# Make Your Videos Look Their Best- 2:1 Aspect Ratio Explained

What is the difference between a 16:9 and 2:1 aspect ratio? Well, let me show you, and let me also warn you to be prepared to have your mind completely blown. So this is a standard 16:9 aspect ratio, and this is a 2:1 aspect ratio. Is your mind completely blown? Probably not, but let me explain why I've started to use a 2:1 aspect ratio and also walk you through the steps on how to set it up for your projects using Final Cut Pro. When it comes to choosing an aspect ratio, it really is equal parts creative preference and platform performance. In terms of creative preference, a lot of it just might be what you think looks the best,
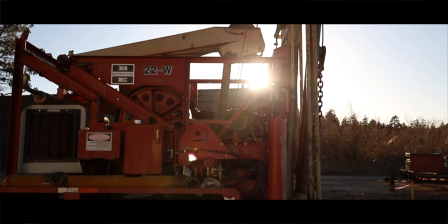(0:49)
and that's the reason why people put letterbox on their videos to make things look more cinematic. It's the same reason that when we were kids, my friends and I would put literally black electrical tape over the top and bottom of the lens on our cameras to try to mimic the widescreen format of the movies we were seeing in the theater at the time. And that wider frame, that wider aspect ratio really does change the way that you compose your shots.
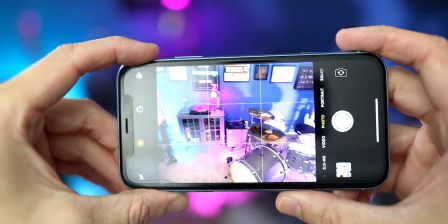(1:12)
It's kind of the same thing as if you're just taking like a normal photo versus a square photo for social media,
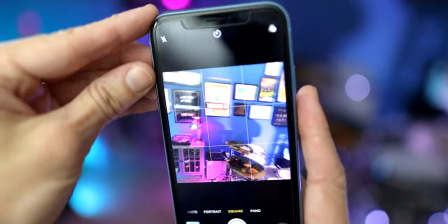(1:18)
it changes the way that you compose things and frame everything. But in addition to just your creative preference, a lot of it also comes down to platform performance. So take YouTube, for example. YouTube handles 2:1 videos really, really well.
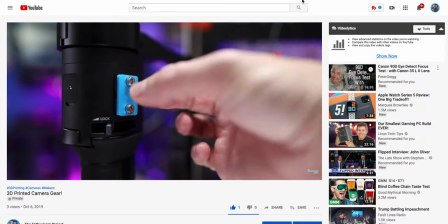(1:35)
If you watch them in the desktop viewer, it plays like natively without any bars at the top or bottom or sides or anything.
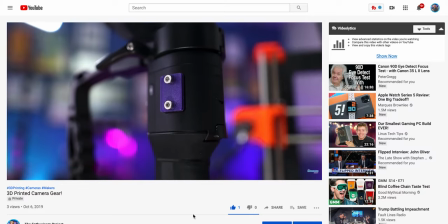(1:42)
And with YouTube, a huge percentage of viewership comes from mobile devices. And over the past few years, smartphones are all going towards a wider aspect ratio, which is much closer to 2:1 than it is to 16:9.
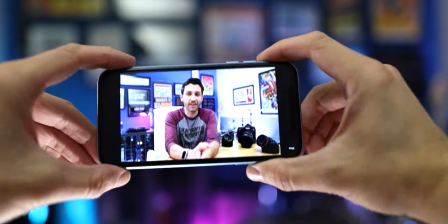(2:00)
For example, watching a 16:9 video on this iPhone XR looks totally fine,
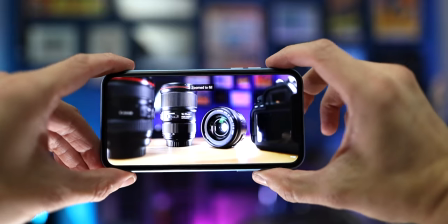(2:06)
but if I want to take advantage of this larger screen and fill the phone, then there is a chance stuff near the edge is going to get cut off.
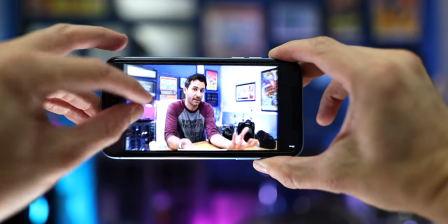(2:15)
In this case, the top of my head is getting cut off a little bit more than I wanted to in the original video file.
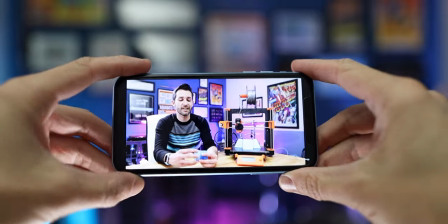(2:21)
Whereas if I watch a video that is in a 2:1 aspect ratio, you'll notice that just right away it fills more of the frame.
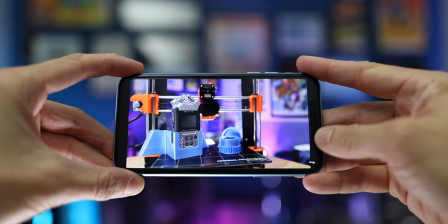(2:29)
It goes right up to the iPhone's notch.
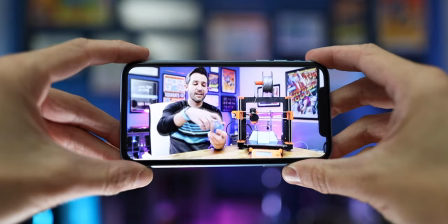(2:32)
And if I fill the phone even more, it does crop a little bit, but it's not nearly as much.
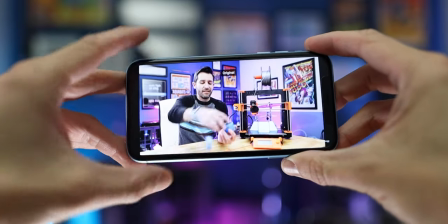(2:38)
And since I filmed this video knowing that it was going to be in 2:1, I set it up specifically so that it wouldn't crop in a negative way.
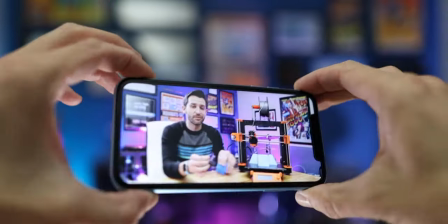(2:46)
And that is a much more immersive experience to see your work filling an entire display.
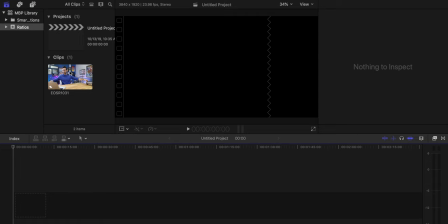(2:53)
And fortunately, editing your videos on a 2:1 timeline is really, really simple.
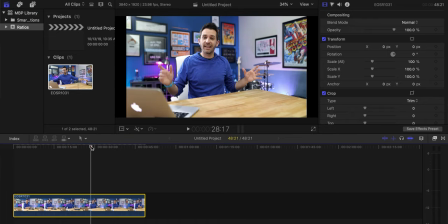(2:58)
I'm gonna walk you through how to do it using Final Cut Pro, but these steps are basically the same on Premiere or pretty much any editing software.
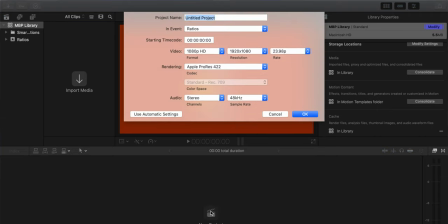(3:06)
The first thing you'll need to do is create a new project.
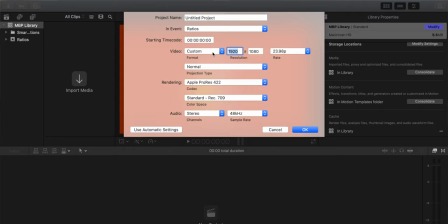(3:09)
And for the size, you'll wanna select custom and then enter in 3840 by 1920. And then whichever frame rate you're filming your video in.
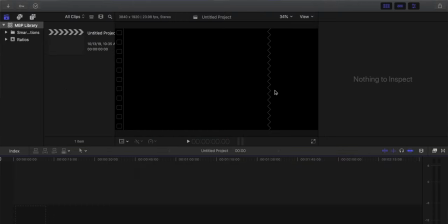(3:20)
And as soon as you do that, you'll notice that your project window is a little bit wider and a little bit narrower than what you might be used to with 16:9.
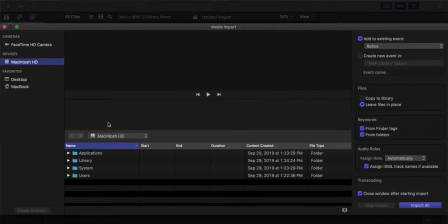(3:26)
At this point, you can just import your footage the same way that you normally would for any project.
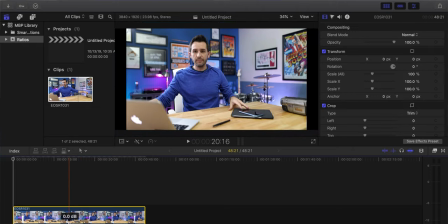(3:32)
But the first thing, as soon as you drag it to the timeline, you will see that now your project no longer fills the project window.
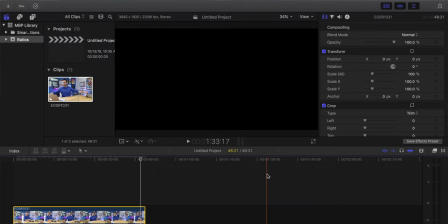(3:40)
You have these black bars on the sides. So to fix that, you just need to adjust your video size.
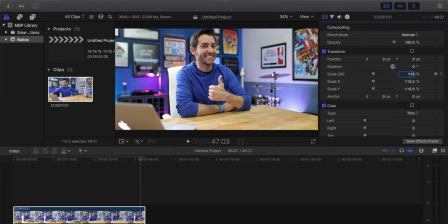(3:45)
I usually just scale mine to about 115% and that fills the entire frame. And then I just adjust the vertical position to have it framed the way that I want. There, look at that super cool guy. Now you do need to do this cropping on every clip for your project.